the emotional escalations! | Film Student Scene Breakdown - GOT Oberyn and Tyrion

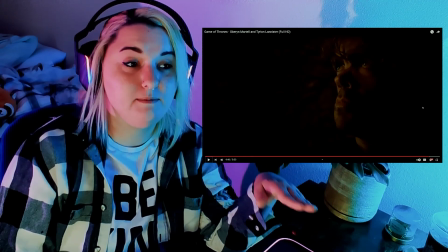(16:37)
And the way for him to get that justice is to defeat Sir Gregor.
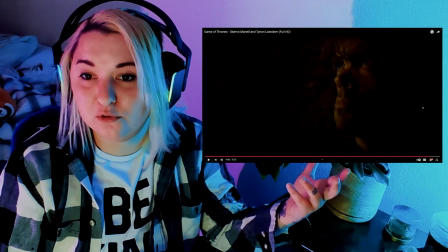(16:43)
He needs an opportunity to defeat Sir Gregor,
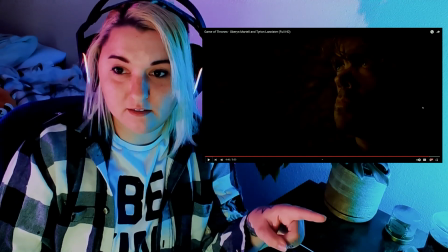(16:46)
who happens to be the person that Tyrion needs to defeat in order to win the trial by combat.
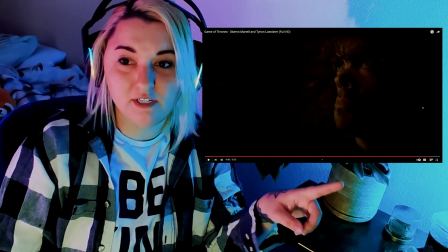(16:54)
So we're approaching the climax. It's about to happen right now.
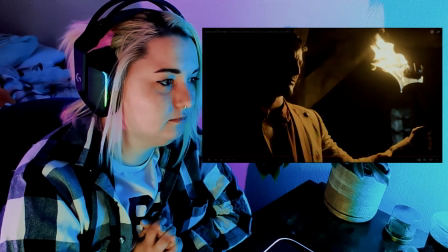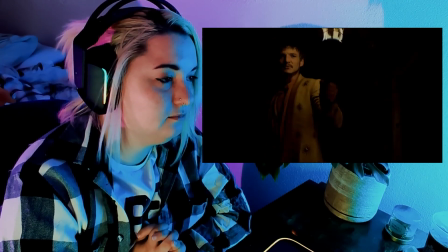(17:05) I will be your champion.
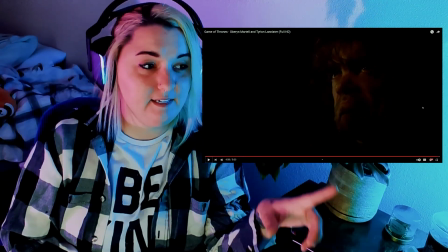(17:11)
Okay, so this is the end of the scene.
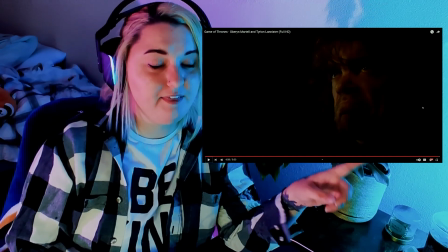(17:15)
Final escalation, and the climax of the scene is right there when Oberyn mentions that he will be Tyrion's champion.
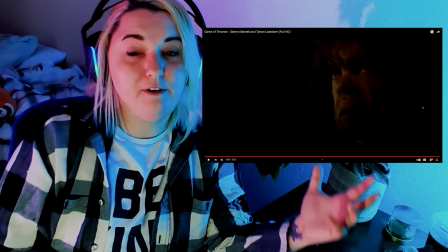(17:24)
So basically, Oberyn is going to be fighting Sir Gregor on Tyrion's behalf.
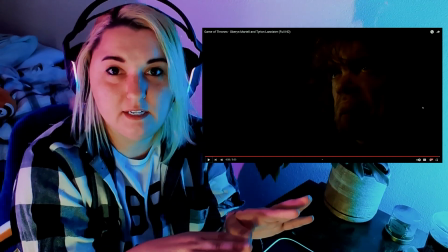(17:28)
So now what we've established is at the end of the scene is that really, when it boils down to it,
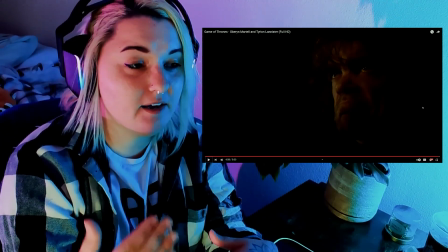(17:34)
Tyrion and Oberyn kind of want the same thing, because Sir Gregor dying would mean justice for Oberyn,
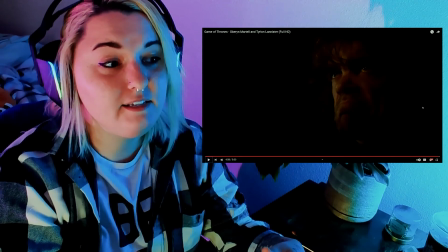(17:42)
and Sir Gregor dying also would mean Tyrion wins that trial by combat and he gets to survive.
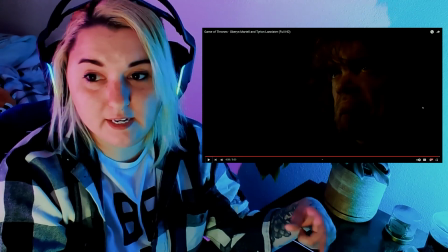(17:47)
In this scenario, ultimately, we discovered that they want the same thing.
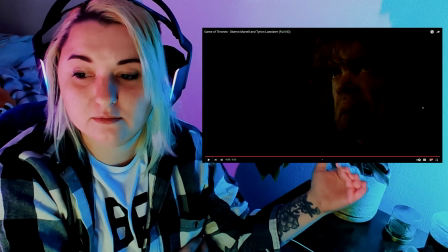(17:52)
And you can kind of see how we chip away at the narrative.
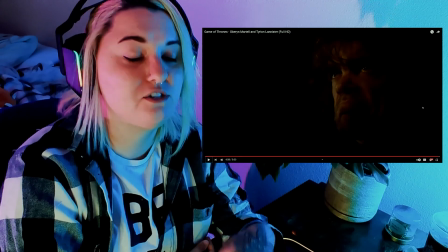(17:57)
We sort of drop these escalation points throughout the scene. It's 5 minutes long.
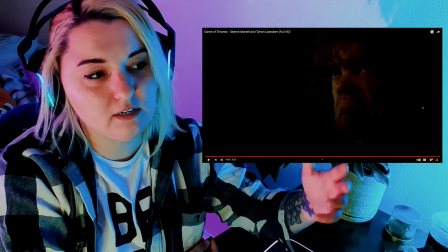(18:01)
What could have happened is Oberyn just barges into the cell, says, "I will be your champion," and that's it.
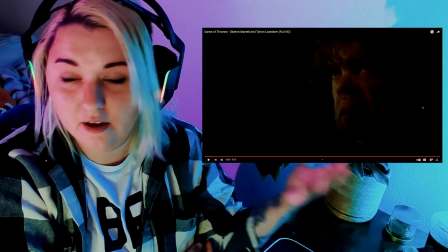(18:10)
You know, we didn't really even need that story about how he met Tyrion as a baby.
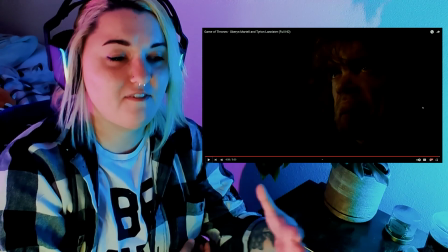(18:17)
Really, all that did was sort of rise the emotional tension
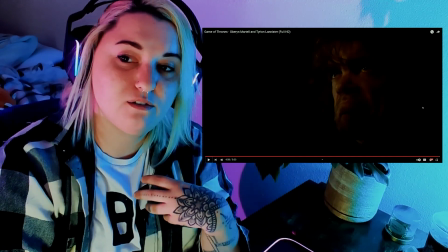(18:23)
and show us as the audience who Cersei was as a child,
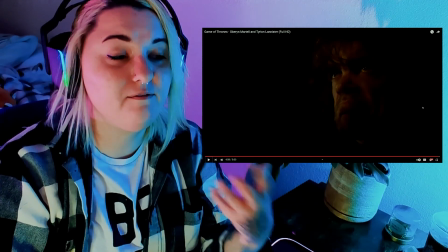(18:29)
and it sort of makes us more emotionally invested in Tyrion, and we want Tyrion to live now,
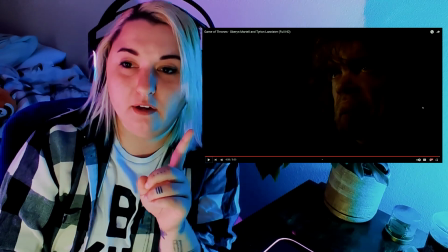(18:36)
even more than we did before. And one more thing that I want to talk about with this scene is the lighting.
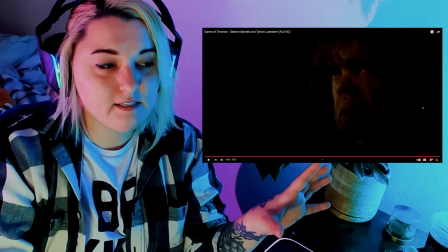(18:44)
In my view, the light in this scene is sort of
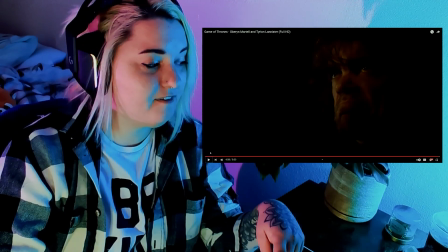(18:51)
symbolizes hope, because if we look at the very, very beginning, this is how you can
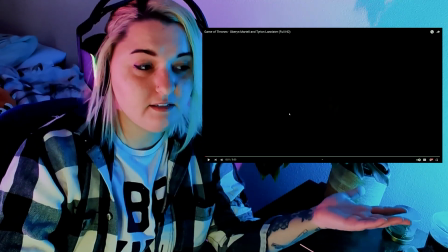(18:58)
barely even see Tyrion's face because it's so dark.
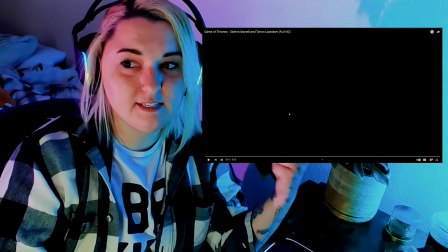(19:01)
There's no light in this room, and to me that says he has zero hope in the beginning of the scene.
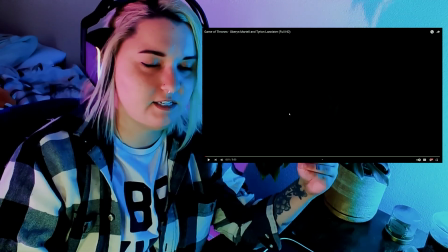(19:07)
He has no hope of surviving. As far as he's concerned, he's gonna just be dead.
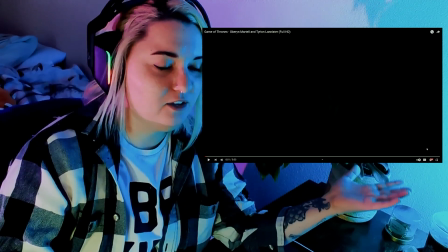(19:11)
And then you take this opening shot and you compare that to the very, very end, and look at this.
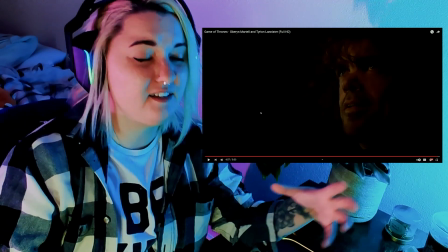(19:18)
You can see there's so much light and there's warmth, and his eyes are glowing,
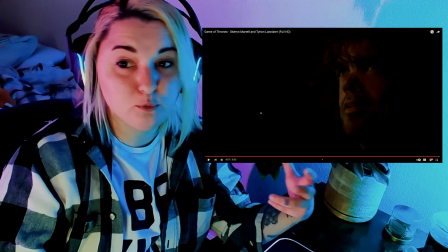(19:23)
and he's just filled with hope at the end of the scene.
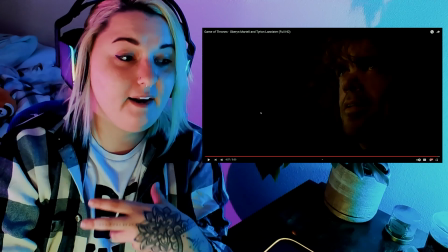(19:28)
Now he has hope that there's a chance that he's going to actually survive.
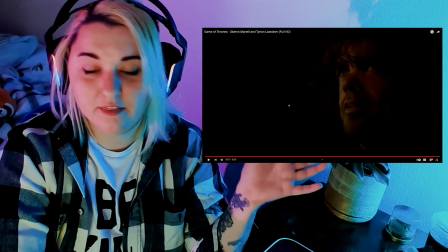(19:32)
So that's pretty much going to do it for this talk about this scene.
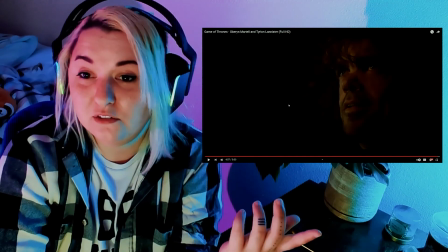(19:38)
If you have anything you would like to add to the discussion, I'm still just a student, so I'm kind of learning all of these concepts still.
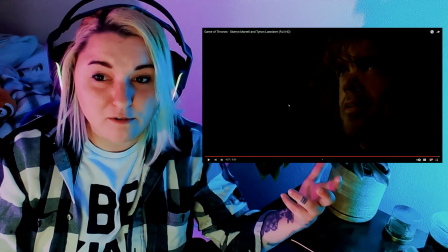(19:46)
This is kind of a way for me to practice myself and sort of understand them better and become a better storyteller.
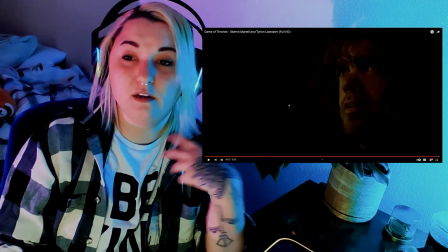(19:55)
So if there's anything that I missed or anything you would like to add, please leave it in the comments.
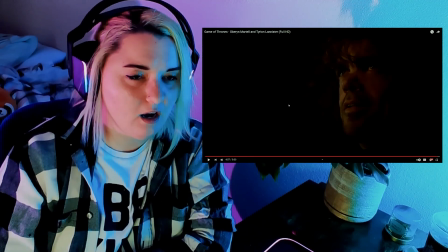(20:01)
Please let me know. I absolutely love doing this and learning about these concepts and applying them to these scenes is pretty fun. Okay, so that's going to do it for this video. And thank you so much for watching.